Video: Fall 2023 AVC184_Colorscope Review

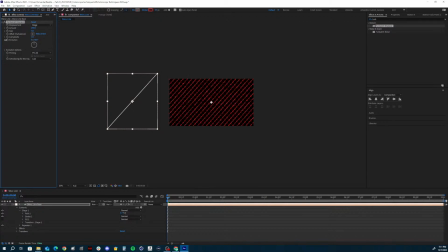70:30 If I bring it back out all the way, it's very, very small, displacing the lines a little bit. But if I bring it all the way up here, it's like increasing it, right? So just kind of zooming in on that. I'll keep that at 100. You can, the complexity, increase that.
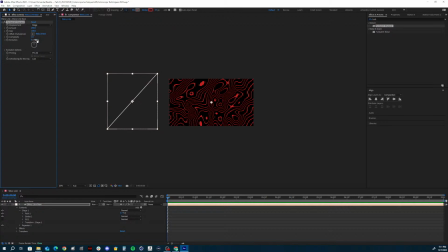70:48 I would probably leave it around 1 because it makes it look a little bit more interesting. And then when you start to increase the complexity a lot, it looks very chaotic, and that is going to be a nightmare on your computer when you try to render it or play it back,
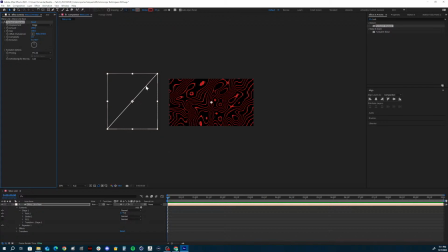71:06 right? It's not going to want to play that back very easily. So how do we animate this? We're going to want to animate the evolution, right? So if I start moving the evolution around, it starts to animate it. But instead of just animating the evolution with 2 keyframes,
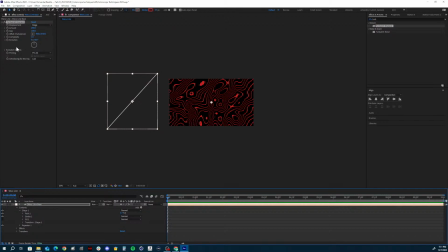71:24 we're going to do this with an expression. And we're going to do it with a time expression. So it's going to take the time, right? There's a clock inside of all computers, and it's going to
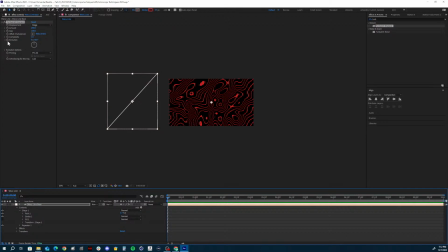71:37 take essentially the time base, and it's going to multiply it by whatever number that you want it to go by. So it'll be either a lower number to go slower, or it's going to be a higher number and it'll go faster. So the first thing you want to do is you want to hit Alt and you want to click that stopwatch right next to the evolution.
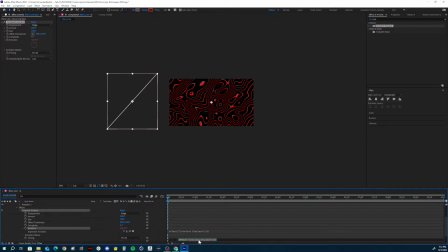71:56 And then down here, it's going to give you the option to type in your expression. And so we are going to type the following. We're going to type time multiplied by 5.
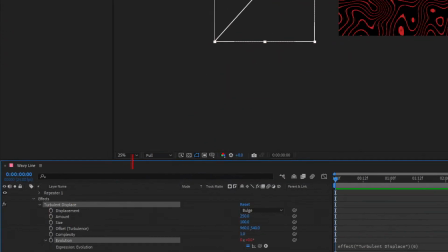72:11 So what does that look like if I were to write it here? This is the expression that you will write in. Time multiplied, or asterisk, 5, right? No spaces.
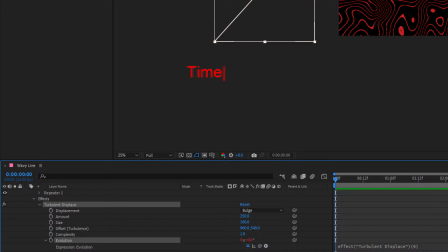72:26 The multiplication symbol is not this. It is the asterisk sign, or the little star on your keyboard.
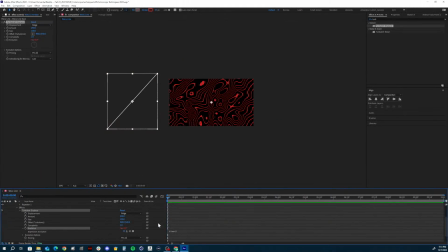72:33 And we're going to multiply it by 5. And so that's going to give us a nice kind of slow, steady moving pattern. So when I start to play that, you're going to notice it's just kind of evolving over time. Now that might be a little bit too slow for the background of your reel.
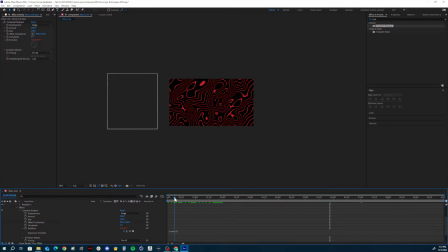72:50 So maybe I'd increase that by 25, right? Let's see how fast that is. 25 seems to be good. And it's creating like that cool topographic Turing pattern, right? And then you can always take a background, new solid,
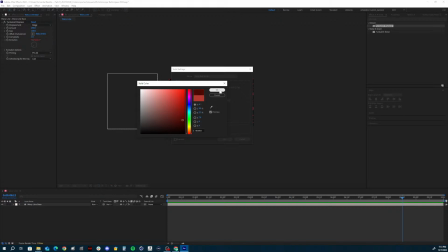73:09 and maybe you change it to a really dark red and drop that below.
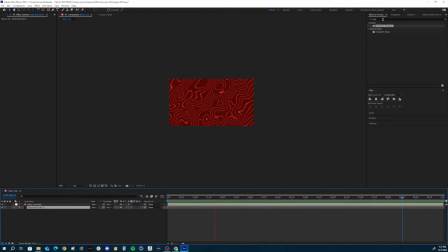73:17 And then you have this really cool background. And if you don't want it to be too disruptive to your text, right, because we want to be focusing on your text, you can still add that blur effect. You can add that Gaussian blur to the wavy lines and just increase it a little bit, maybe by 10.
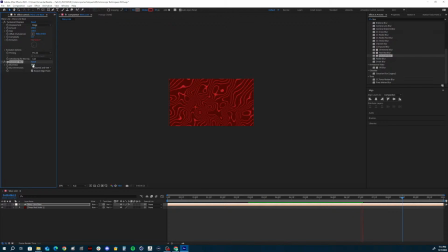73:36 Maybe a little bit more. And it'll just kind of soften that up. So it's not such a... And it kind of blends them together more. It softens the lines, softens the edges.
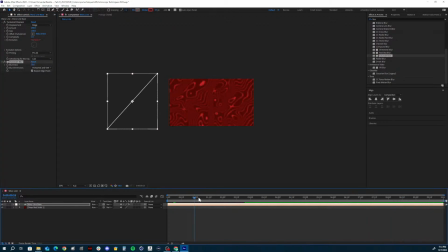73:52 Probably at 30 would be fine. And it gives it like just an easier like background effect look on it. So that's one background that you guys can do. The other one was the one with a line.
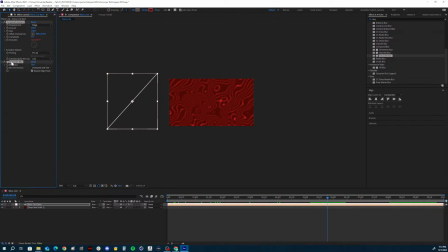74:07 So another thing that you could do with this with a line. Let me take this. Let me hide that here. And let me draw a line just straight across the palette.
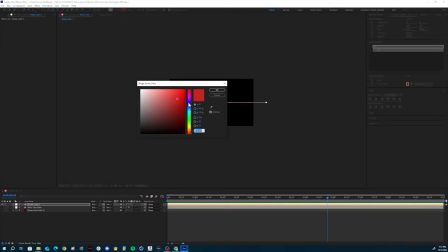74:26 Let's change the color here. So we're looking at something else. Maybe this one's going to be green because of Christmas. Green and red, right? Okay. And maybe we'll increase this one to 15.